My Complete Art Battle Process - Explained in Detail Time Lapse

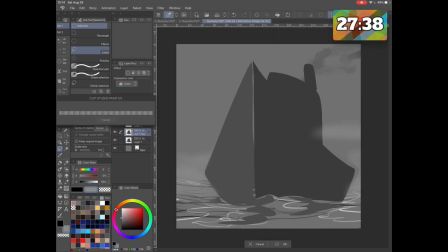3:51 then I duplicate the layer and use the transform tool to enlarge the shape of the ship in order to make it look like it's closer to us and I do that a few times
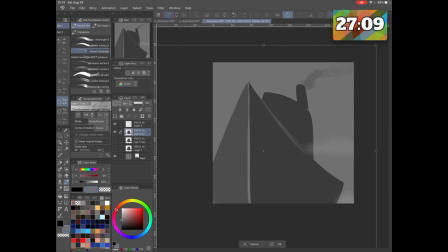4:08 which in the time-lapse gives the impression that the ship is moving towards us like animation having set this kind of tone being it all dark allows me also to
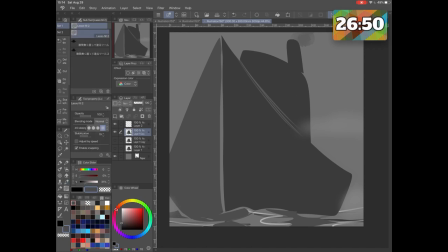4:21 be confident in making just simple shapes without many details so with a different shade of gray i draw out the shape of the diver and then
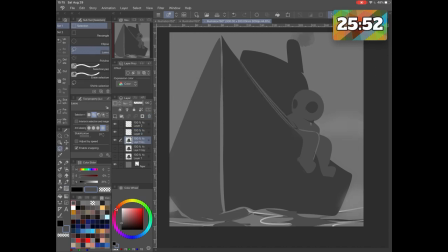4:37 then i realized that i cannot easily show him jumping off
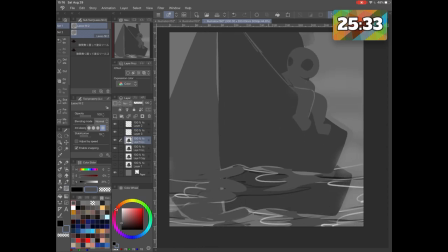4:42 the ship i mean drawing it drawing him jumping off the ship so what i do is
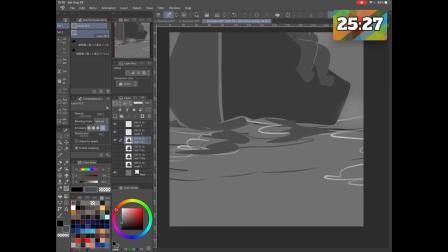4:47 i move the whole layer up little by little which in the time-lapse will give the
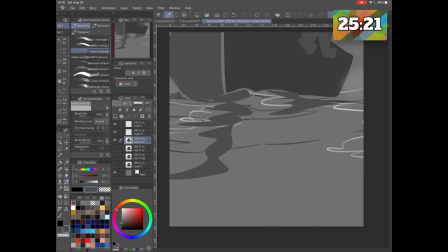4:52 illusion that it's scrolling and then use the shape tool
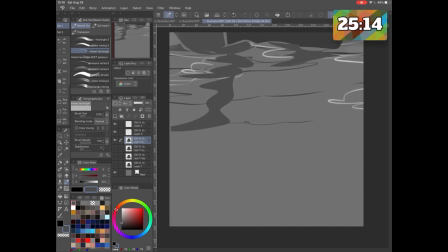4:56 I mean the last of your tool to draw out some more waves my moving the same layer up and up while also drawing out some more
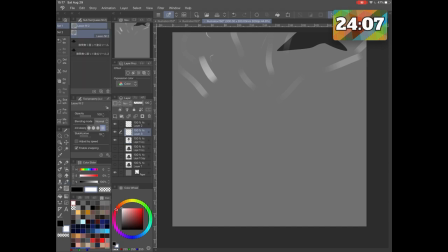5:09 shapes that indicate fish waves some kind of bubbles and this in time lapse when you do it consistently enough will give the illusion that everything is moving
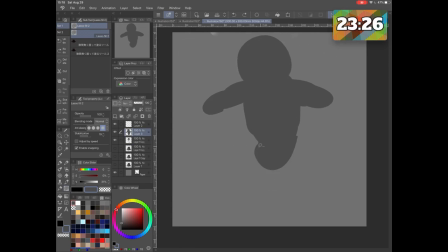5:23 up and the driver is diving down going down in the sea so i make a separate new layer on which i'm going to use the lasso fill tool to fill out the shapes of the diver himself and
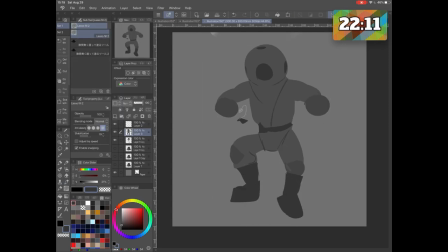5:39 once i have that ready i am going to keep him standing there while also i make a new layer on top of him that is going to have more shapes
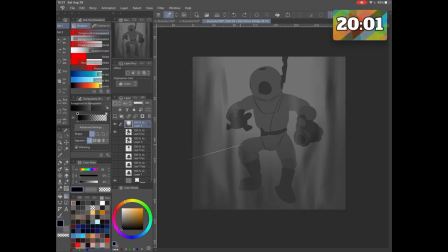5:53 of fish different kinds of ocean animals that are going to be moved again up and up
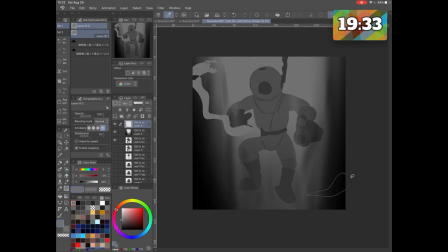6:01 and it's going to be really easy to get the illusion that he's diving more and more
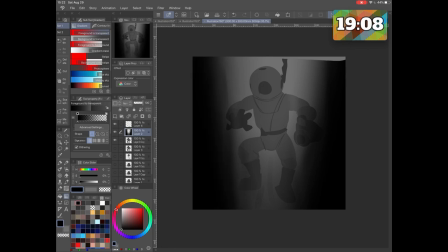6:10 and little by little i am also going to use the gradient tool to start putting some dark shadows on the sides which are going
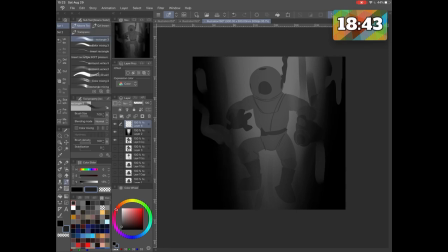6:24 to indicate that he is going deeper where light is less and less reaching while also drawing some more animals that are going to be passing or other shapes to
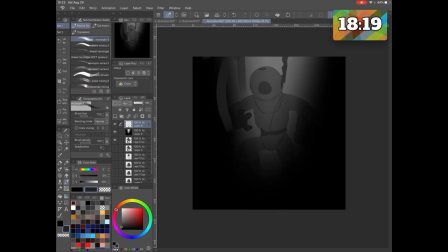6:38 indicate animals or some kind of jellyfish sharks some more waves and just the illusion of movement more darkness transform it
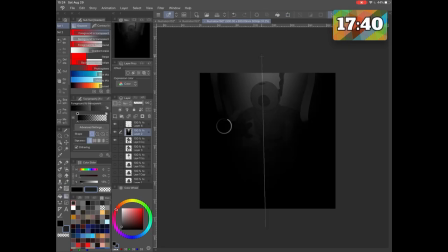6:50 add some more darkness until i just
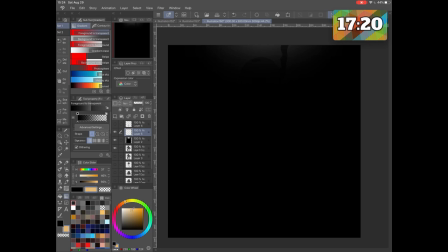6:57 make him seem like he is now so deep that there is almost complete or totally complete darkness so the layer with the darkness is actually on top of the diver so i draw a little flash where the camera is supposed to be and then use an eraser of a kind to
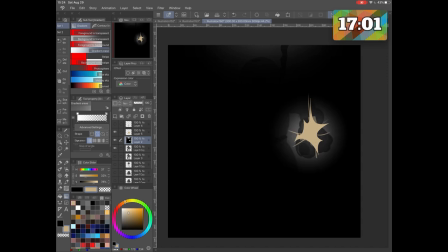7:15 erase the darkness and this is going to give the illusion of light because as you remember i have the gray layer underneath so it's a layer that is
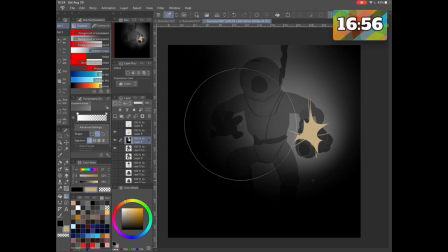7:24 already lighter than the figure that i have and it's going to look like it's illuminated when i erased the darkness.
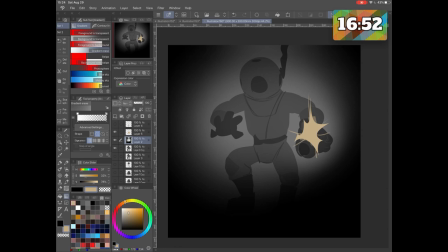7:30 What I used actually was again the gradient tool but in the circular shape. So I begin from the position of the flash and gradually little by little I erase bits and more bits of the darkness and that again is going to give the illusion in the timeless that it's flashing out and illuminating everything.